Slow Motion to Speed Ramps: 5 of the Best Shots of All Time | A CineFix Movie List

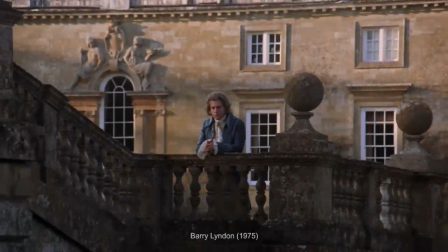[0:00]
Across five different installments in our Best Shots series, we've explored scale, arrangement,
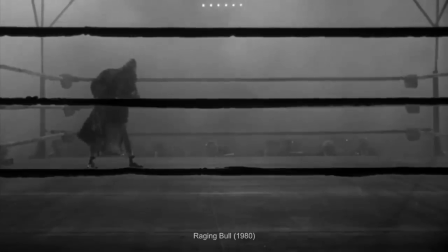[0:04]
the inanimate, lenses, and movement, but if we're talking all time, we better talk about time.
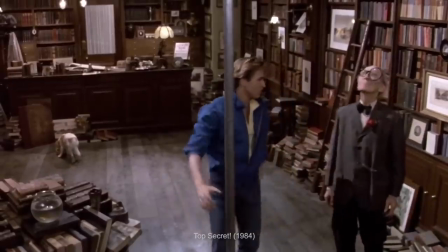[0:10]
In particular, how cinema distorts it. These are five more of cinema's best shots of all time, part six.
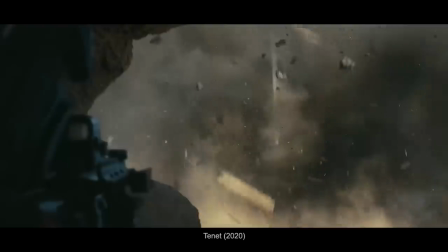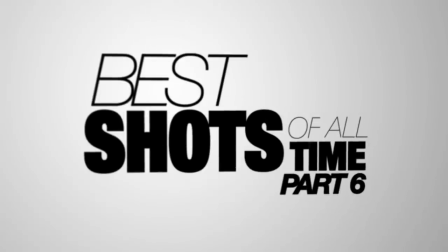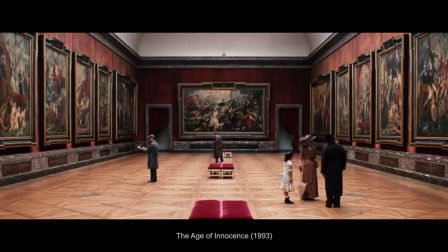[0:27]
Most traditional art, the kind you go to see in a museum, arranges an aesthetic experience through space.
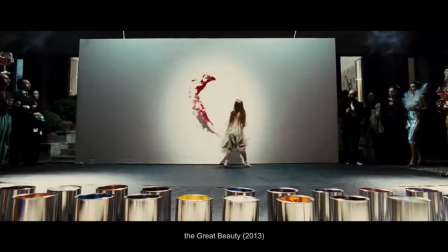[0:33]
Paintings, sculptures, photography, architecture, they all usually spread their canvases across across the two or three spatial dimensions.
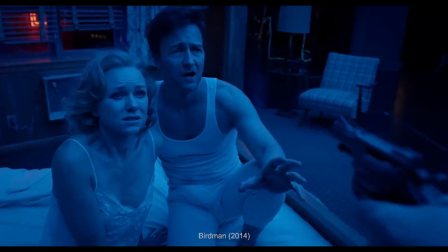[0:40]
Cinema, like music, arranges things through time. In fact, like theater, it arranges things through both time and space, which means it has a lot of ways to play.
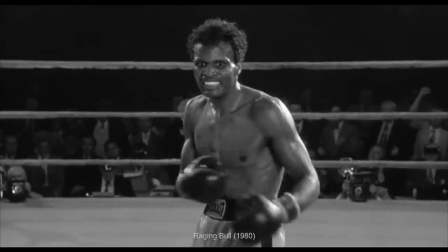[0:49]
Our exploration of best shots first considered how a shot can play spatially, how it can represent or transform its subject size or shape by way of its framing,
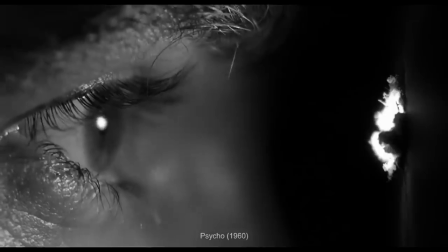[0:58]
how it can make small things big in a close up or big things small in a wide shot.
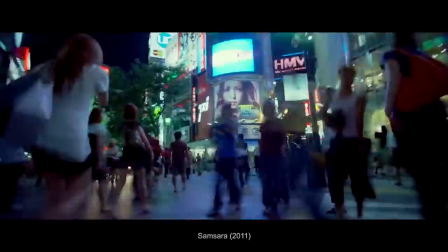[1:02]
And today we're looking at how a shot can play temporally, How it can turn days into seconds, or seconds into minutes.
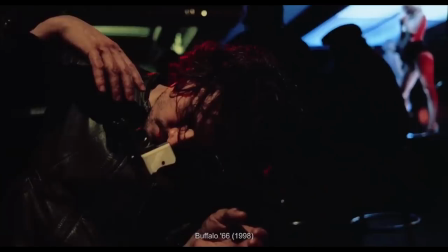[1:09]
How it can distort and misrepresent time for artistic effect. Today, we're exploring how cinema transforms time.
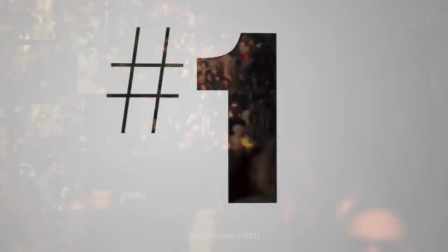[1:16]
The first and most common way that this happens is with the all too familiar slow motion.
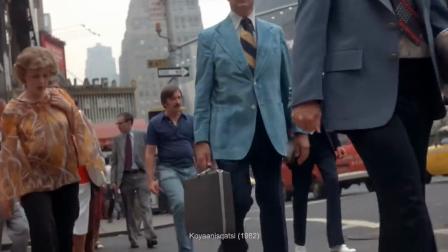[1:22]
The very origins of cinema came from a desire to slow down time and look more closely into
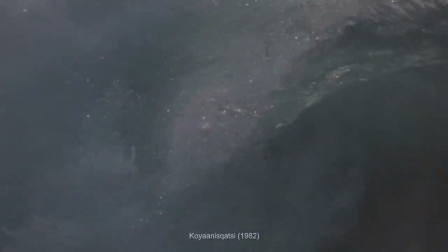[1:26]
moments too fleeting to grasp through human means by way of an argument about a horse's gallop.
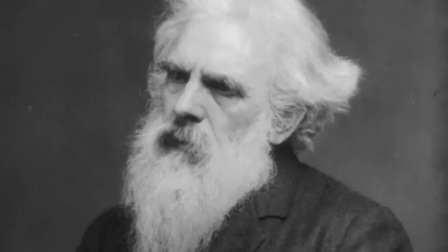[1:32]
Hollywood legend has it that a horse trainer made a bet with photographer for Edward Muybridge that all four of a horse's
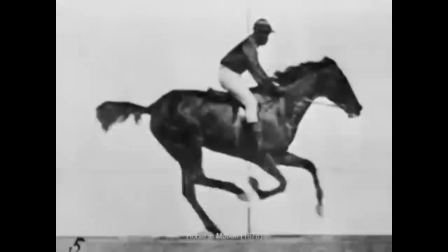[1:37]
feet never left the ground at the same time and got proven wrong by the invention of cinema.
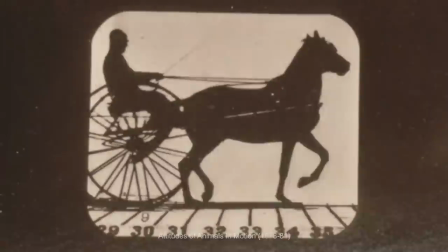[1:42]
The bet probably wasn't real. More likely, the two men were just mutually curious.
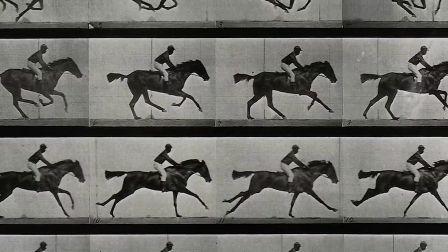[1:46]
Nevertheless, Muybridge took a dozen pictures in a fraction of a second and then played them back
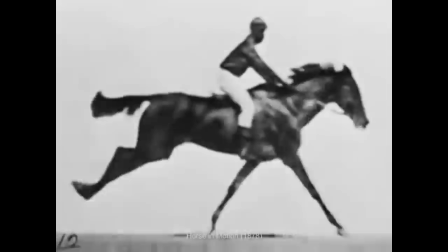[1:51]
out much slower than he took them and a rudimentary form of slow motion was developed.
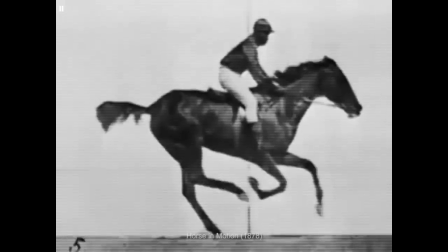[1:56]
So wait, that means the camera runs faster to make things move slower? Think about it like this.
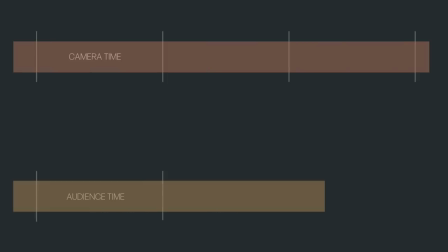[2:02]
Film is normally shot and projected at 24 frames per second, which means there are 24 different images plucked out of each second on set, and then given back to the audience at the same rate, each image comprising 1 24th of a second at both ends.
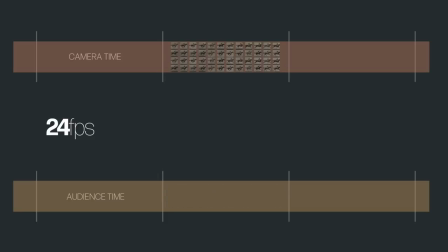[2:17]
But if instead a camera moves twice as fast as normal and captures 48 frames out of one second, which are then shown back to audiences 24 at a time, the effect is that each fraction of a second on set is stretched to twice its usual length.
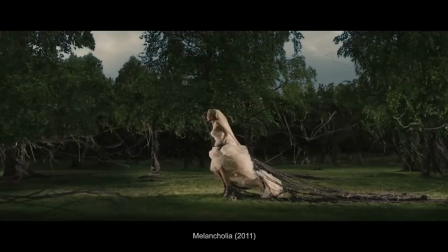[2:31]
In this way, slow motion is a temporal close-up, a magnification of time rather than space, blowing up each single second into more.
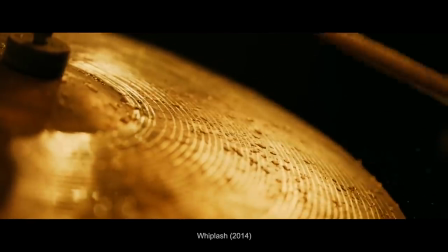[2:40]
The question, of course, is why? Or maybe, so what? What does transforming time in this way do for me, the viewer?
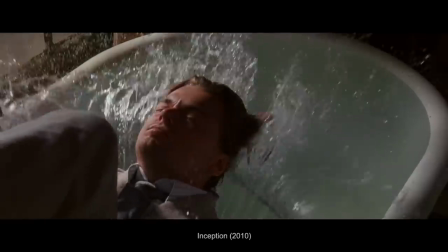[2:47]
If you're Edward Muybridge, maybe it helps you win a bet. It allows you to peer more closely into a moment that might otherwise end too soon.
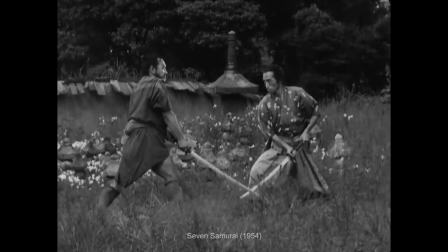[2:54]
Akira Kurosawa did it in The Seven Samurai to extend the duel of a master swordsman that a non-master swordsman would have missed.
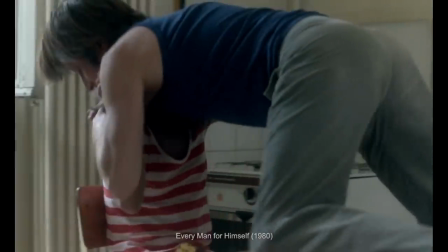[3:00]
Jean-Luc Godard did it in Every Man for himself. Although he didn't run his camera any faster on set, he just stretched out the frames by step printing.
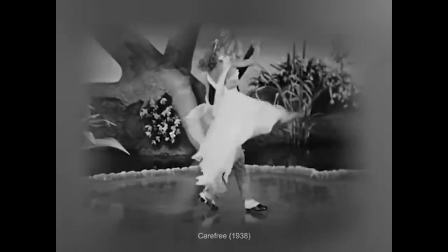[3:08]
Some filmmakers do this to lend extra musicality and rhythm to the everyday.
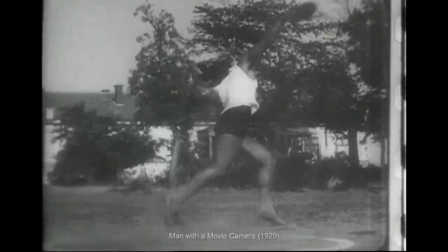[3:13]
To make look cool in countless shots like these in Man with a Movie Camera, Chariots of Fire, De Niro's introduction long shot in Mean Streets.
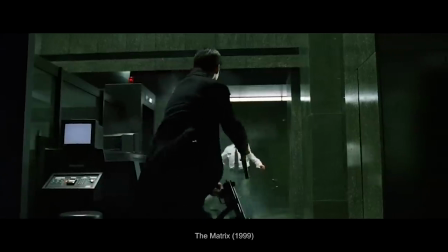[3:22]
This shot from the opening titles of Reservoir Dogs or any number of these shots from the very famous Matrix elevator sequence.
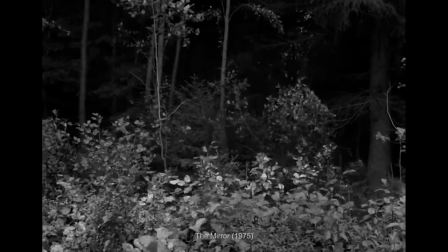[3:28]
But it can also have the feeling of choosing to linger on a moment, as if the camera didn't want it to end.
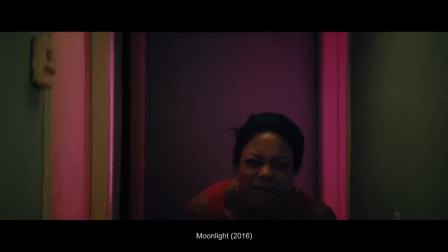[3:35]
The final shot from Rushmore has this effect. Of course, it can also trap you in a moment you would prefer to end, as in this one from The Shining,
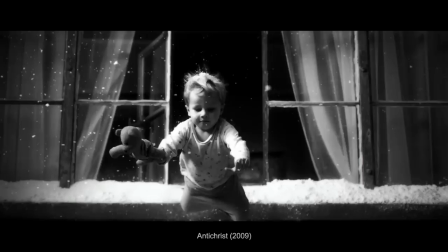[3:42]
this one from Apocalypse Now, and these from Antichrist.
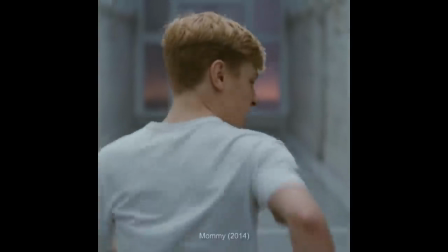[3:46]
At its most poignant, slow motion can make things feel like one of those rare events you look back on and say time seemed like it slowed down,
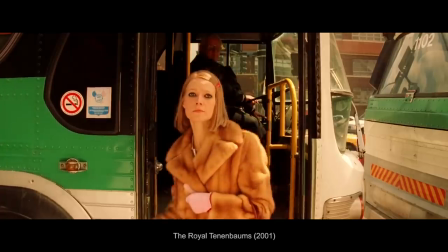[3:54]
expanded in our memories with heightened importance. The first shot of Margot's arrival in the Royal Tenenbaums feels very much like this.
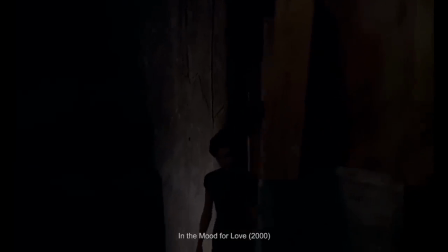[4:01]
But there is no one quite the master of this effect as Wong Kar Wai.